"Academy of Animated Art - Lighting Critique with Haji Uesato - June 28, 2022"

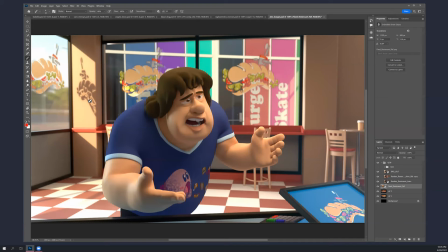3104s
feel like it's exterior yes okay um in that case i mean i really still feel like you should expose overexpose this more
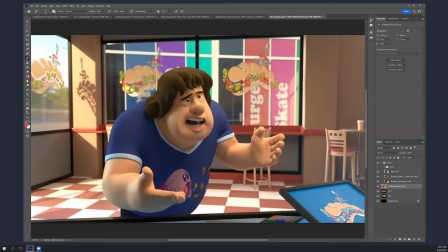3115s
um if nothing else i mean not not nearly as much as i did you don't have to go that far but um you gotta neutralize this this is like it's practically all i can see is this it's completely it's really getting in the way of reading him um and also i mean the interior as well like
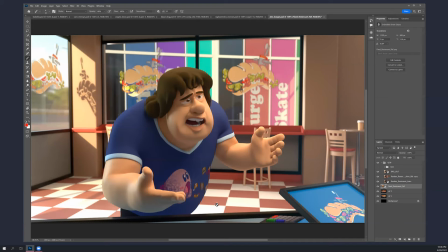3134s
this this the floor is very bright right i mean i think you need to you need to diminish the the read of the interior so that he reads better which is what you're going for by you know keying in and rimming it um
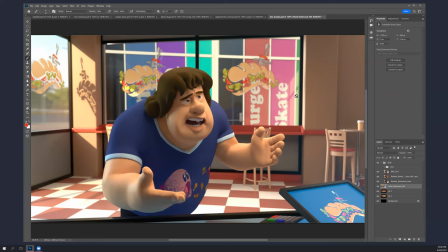3152s
and i think all of those things are really working against that okay now i mean hey i think you should experiment
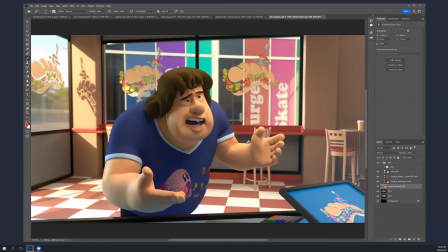3166s
a little bit right i mean having strong keys and and strong directionality is you know certainly it's a way to go all the time but actually like
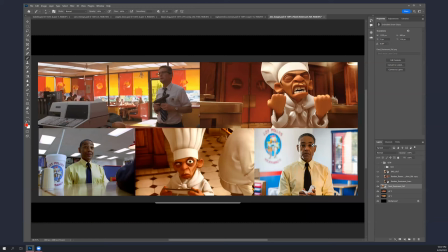3180s
the more sophisticated lighting approach is to try to do something like this where he's actually just more ambiently filled
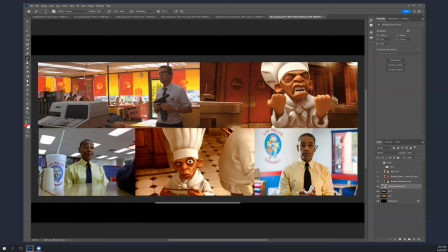3193s
uh with with uh you know one side that's strong that's a rim or something and you know a subtle rim on the other side there is a subtle rim there let me see if i can go
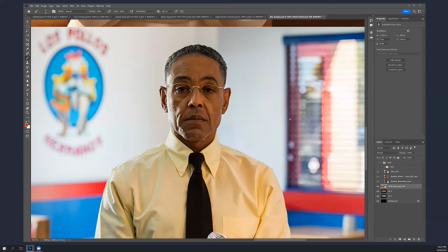yeah see it there just a little bit but overall he's pretty even right and that's not just because there's a
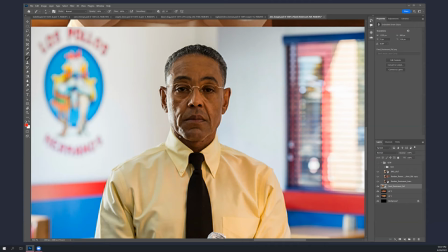3220s
there's a light from camera there i mean there's a you know a reasonable amount of fill but then there's a lot of subtle things happening like there are probably our our bounce cards you know that he's his skin is reflecting and his
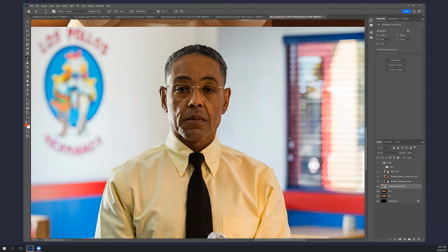3237s
shirt stuff like that that um that do make him feel like he's in this kind of environment so i don't you know you know you know obviously you don't have to do that but uh it might be an interesting experiment for you okay
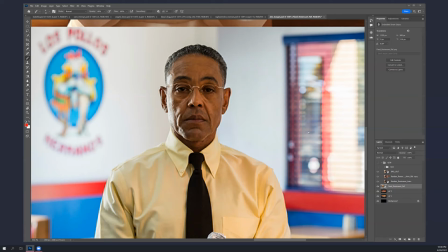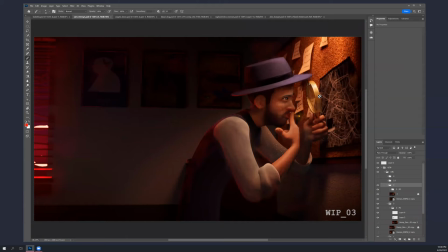3259s
you know it's it's something that we were kind of getting at a little bit in caro's stuff as well like i mean there's still a strong sense of key but but overall more more flatter
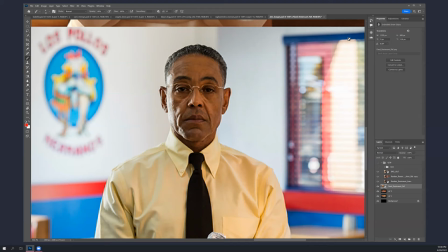3273s
and subtle because you know as a beginner that the the key light is something everyone just gravitates towards it's probably the first light you put in if you ask me it's the last light you should put in and the key is often your enemy not your friend because it's so overpowering that it
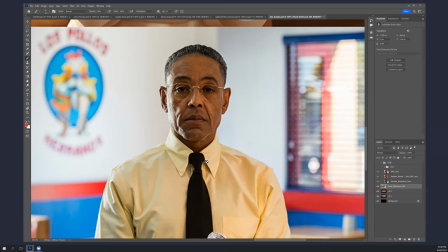3293s
it just takes over and if you have your ambient situation sort of set up well what as if you know the sun had passed or the clouds had passed in front of the sun or somebody
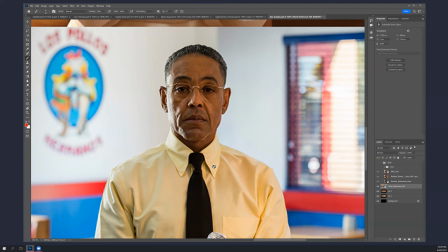3311s
had switched off the main lamp in a room or whatever your key is it's not like things are just going to go black right there's still light in there always you know in a in a realistic situation
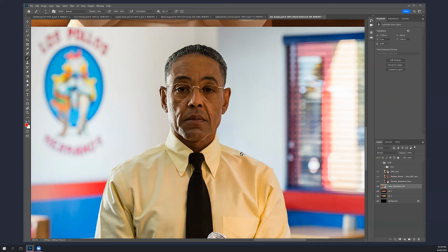3327s
and if you can make something feel fairly natural that way with subtle modulation